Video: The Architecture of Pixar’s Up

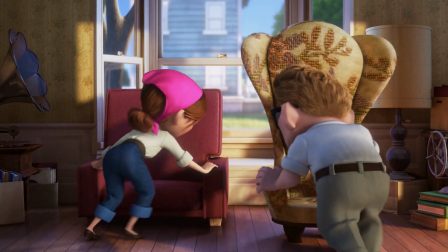236s
Having the two individualized, two chairs, circles and squares,
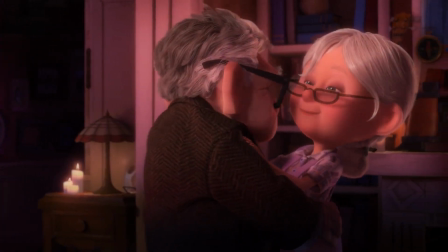241s
builds contrast and depth within the two characters,
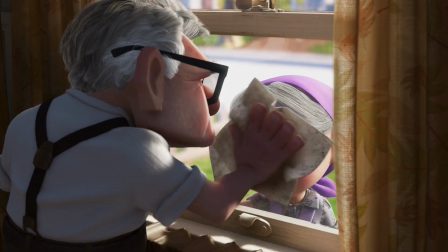245s
and again adds to the symbolic nature of their relationship created by the house.
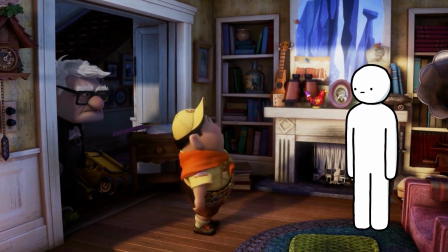251s
The floor plan in itself, compared to the other buildings I've analysed on this channel, is coherent and functional.
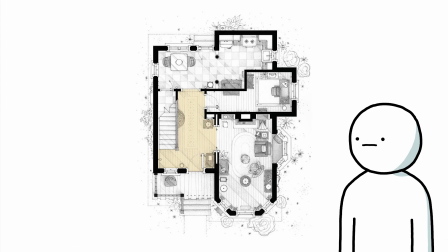259s
Having a main hallway/lobby space that's connected comfortably to the kitchen, study and living room creates a great flow of movement and circulation.
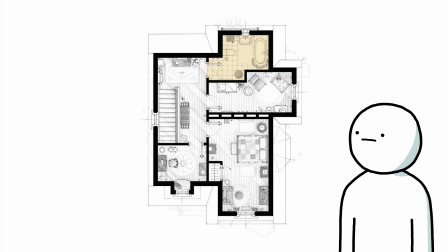270s
Even placing the bathroom on the second floor makes it easily accessible from the bedroom,
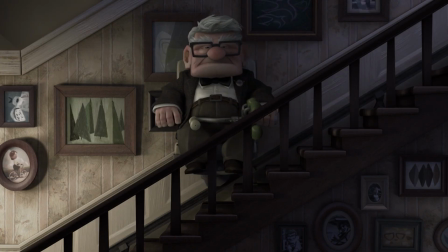275s
which is quite good considering we see their age catch up to them.
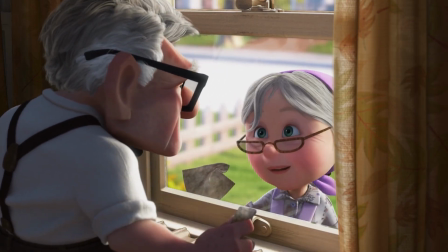281s
Everything from the colour, shape and design of the house beautifully symbolizes their relationship.
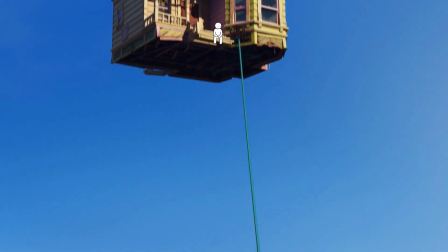288s
However, when we look at the architecture through a different lens, we get a completely new perspective.
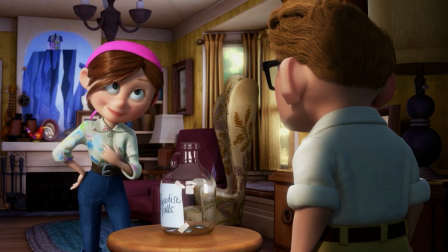294s
Although the house physically shows no resemblance to Ellie, it does hold the memories and the unfulfilled dreams the two once had.
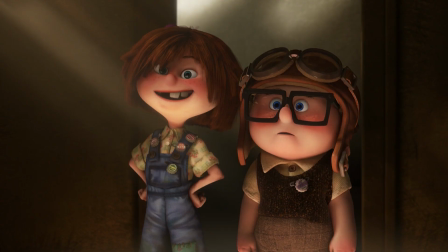303s
The house itself is almost a character in the story, embodying the love, dreams, and shared experience of the two.
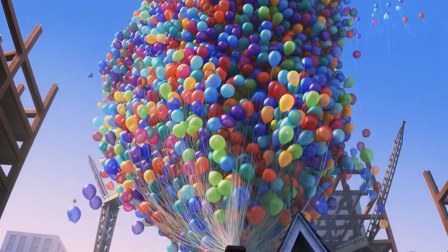312s
As Carl lifts the desaturated house with the bright coloured balloons,
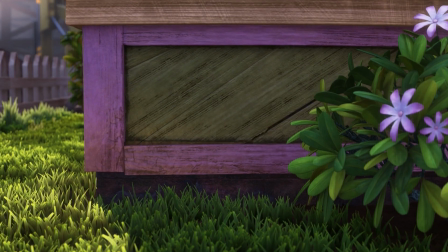316s
the house represents his desire to hold on to Ellie and their shared dream of adventure.
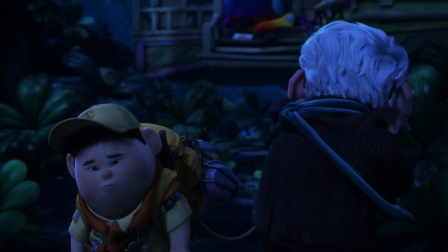322s
The house's journey to Paradise Falls reflects Carl's determination to honour Ellie's memory and fulfill this dream.
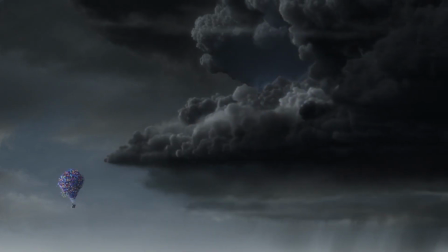330s
The house, floating across the landscape, becomes a metaphor for Carl carrying the weight of his memories and grief.
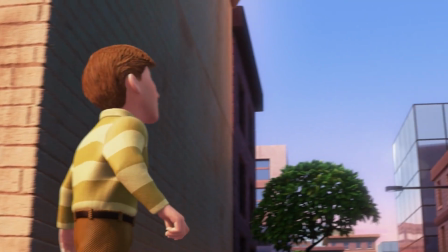342s
As the structure floats across the modern buildings,
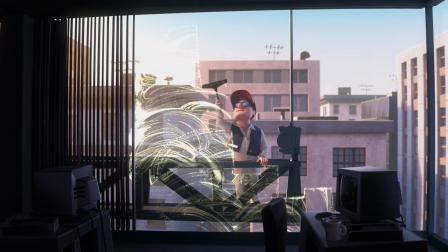346s
high-rises and construction, we once again see Carl's resistance to change in contrast of the traditional
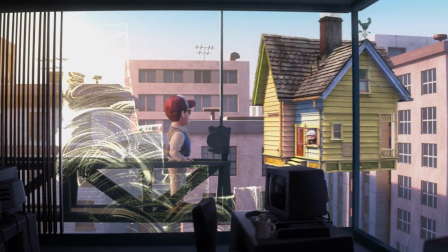353s
craftsman-styled house against the modern-styled buildings, acting almost as an analogy for Carl's inability to let go of this style,
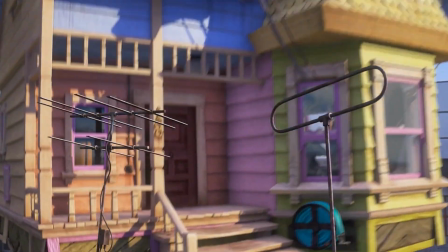362s
or rather, his grief.
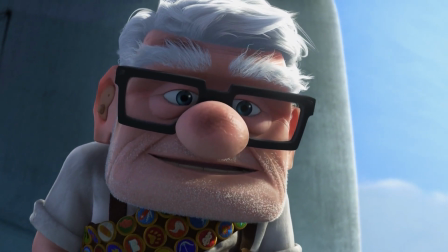366s
Towards the end of the movie, Carl makes the hard decision to ultimately let go of the house, allowing it to drift away.
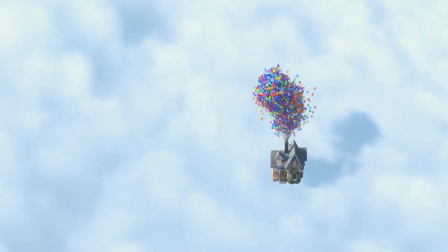373s
This act symbolizes his acceptance of Ellie's passing and his decision to move forward in life.
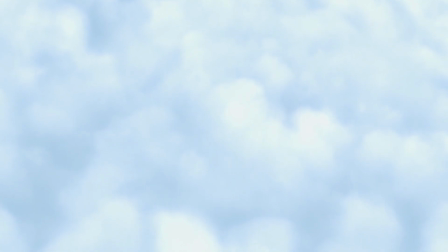380s
By releasing the house,
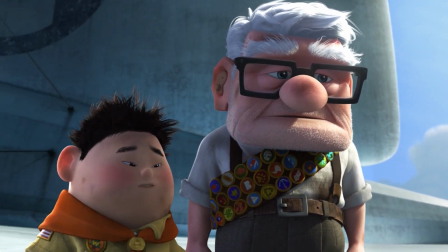383s
Carl frees himself from the burden of the past and opens up to new experiences and relationships.
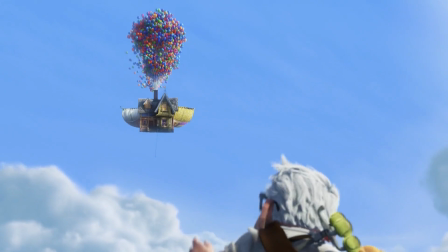391s
I love how this house not only stands as the focal point of the movie,
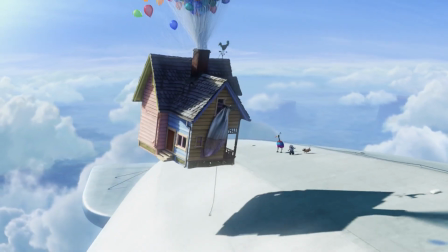396s
but also elevates the storytelling and subtle motifs presented to the audience.
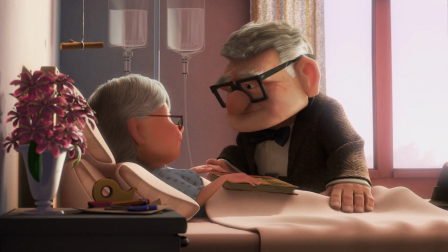402s
Considering how interesting the characters are and how emotional the story becomes,
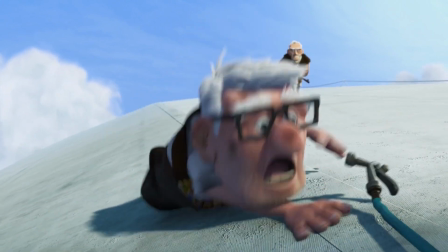407s
I think Pixar's Up is a perfect example of how architecture in media can be used so creatively.
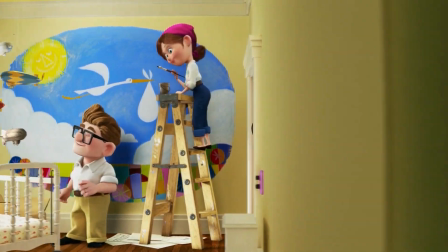416s
From how detailed the exterior and interior space is, to the emotional connection built within.
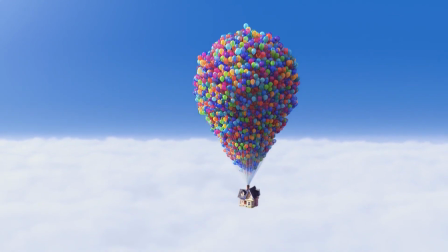423s
The filmmakers not only designed a visually iconic house,
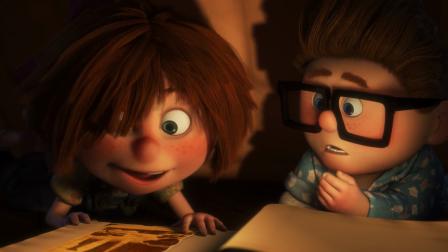428s
but they also created a vessel that represents the movie's themes of dreams, loss, journey, and love.